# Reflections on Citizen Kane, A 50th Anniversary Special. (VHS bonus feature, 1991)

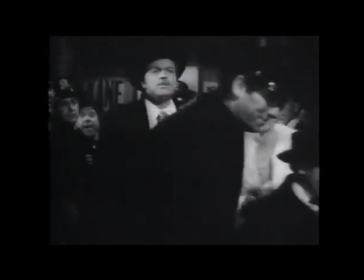Just prior to the screen test, Wells broke out in a cold sweat. It wasn't until later that she realized she was not the only actor making her first appearance before the cameras.
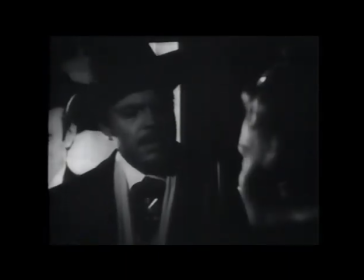Among the neophytes was Wells himself.
There's a call I want you to make with me, Charles.
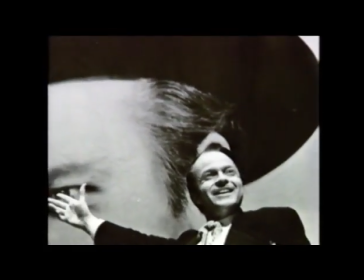Much of his apprehension may have come from the studio heads, who were constantly looking over his shoulder.
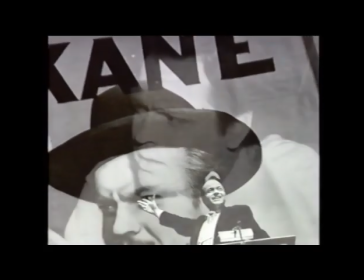Knowing full well the powerful enemies his movie would make, Wells closely guarded his production.
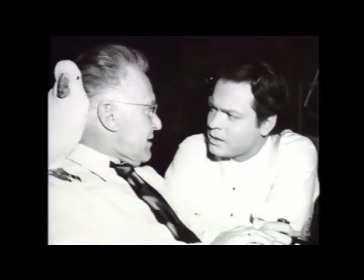When RKO executives arrived on set, he distracted them with magic tricks.
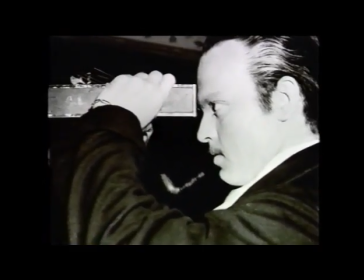Once he even started an impromptu softball game.
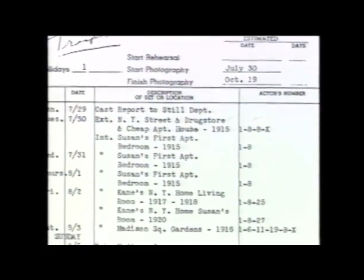Wells shot certain scenes in advance, telling the studio they were merely screen tests. Among the tests, incidentally, were the opening scene in the projection room with the March of Time people. That was one supposed test.
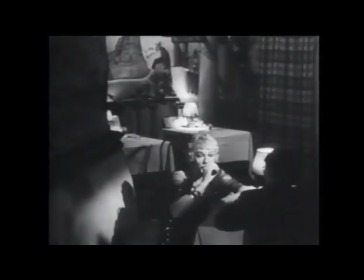And then when you go through the skylight to Susan in the club and being interviewed by the reporter, that was another one made as a quote test. But after about three or four of these, they decided that they might as well give him the green light, go ahead and make his film.
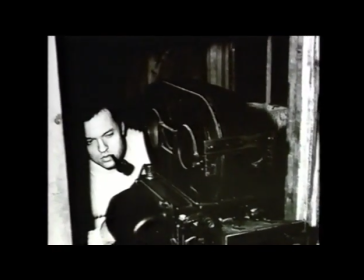Contrary to popular belief,
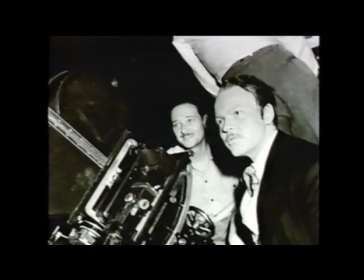the cinematic techniques utilized in Citizen Kane were not entirely new. what was revolutionary however was how Wells and his team
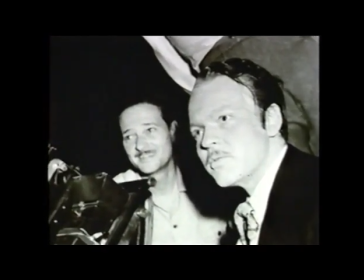combined them in a way unlike anything that had ever been seen before nothing had come through with the with the with the look of feeling the dynamics of the unusual aspects of this film man this is completely extraordinary the low angles the high contrast shadowy lighting but he took it a whole another step.
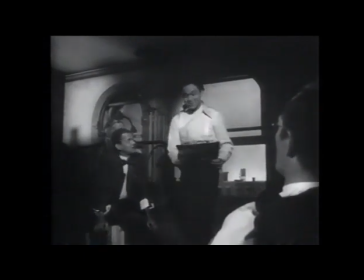Declaration of Principles.
He pioneered the use of angles and spatial relationships between characters.
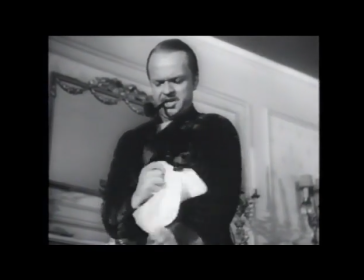A powerful figure looked down at the camera. Weaker ones looked up at it.
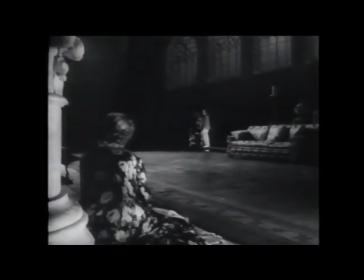Distances told everything.
You may be right.
Orson had a great feeling that the proportion and distance and angles between people told the whole story. He said you should be able to see the film without one word of dialogue and understand at least the relationships between the people.
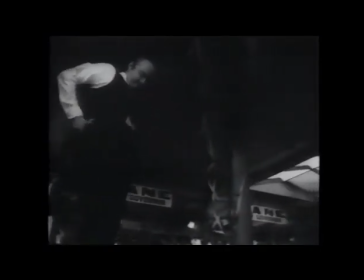In order to create the commanding presence of Charles Foster Kane, Wells and cinematographer Greg Tolan took some unusual steps. They were on their hands and knees on the floor with a hatchet,
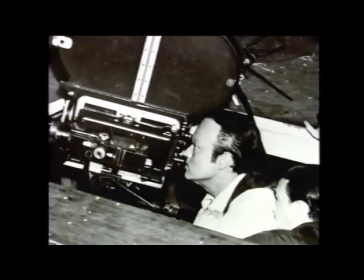literally hacking out the wooden floor and then digging out the dirt beneath it so that they could put the camera not just at floor level. They kind of buried it like you would in the sand so that the lens was actually right at the floor level.
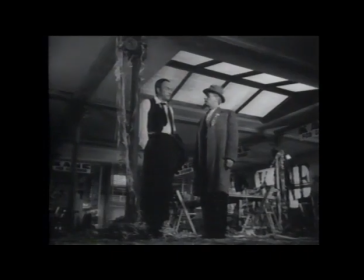You don't care about anything except you.
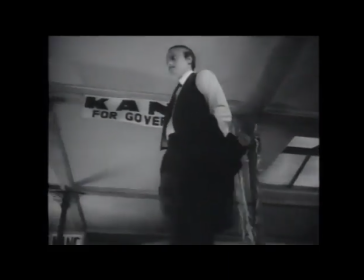You just want to persuade people that you love them so much that they ought to love you back.
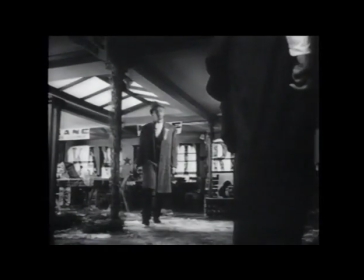Only you want love on your own terms.
Another result of such extreme angles was that the ceiling became part of the shot.
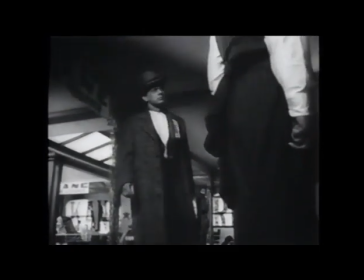At that time, it was common for sets not to have ceilings. That was where the microphones and lights were usually hidden.
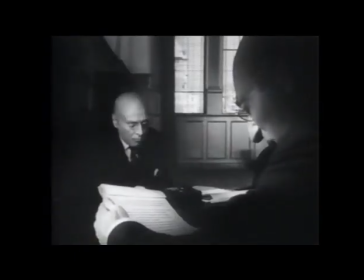And agrees to abandon all claims. Which means we're bust, all right.
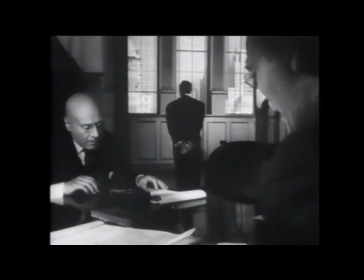Well, out of cash. All right.
Another technique Wells exploited fully was the use of deep focus photography.
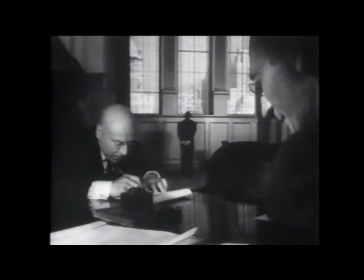Toland designed special camera lenses that enabled action deep within a scene to remain in focus. With this technique, Wells was able to fill the entire screen with information.
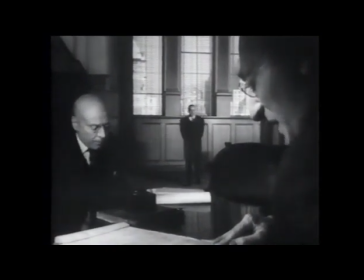As I understand, there were great meetings between Toland and Wells in which this was worked out as they should be before the film was made, so that this use of very deep focus, which was not necessarily revolutionary, but I would say evolutionary, it was done better and more completely on that film than any film ever done before. That particularly impressed me.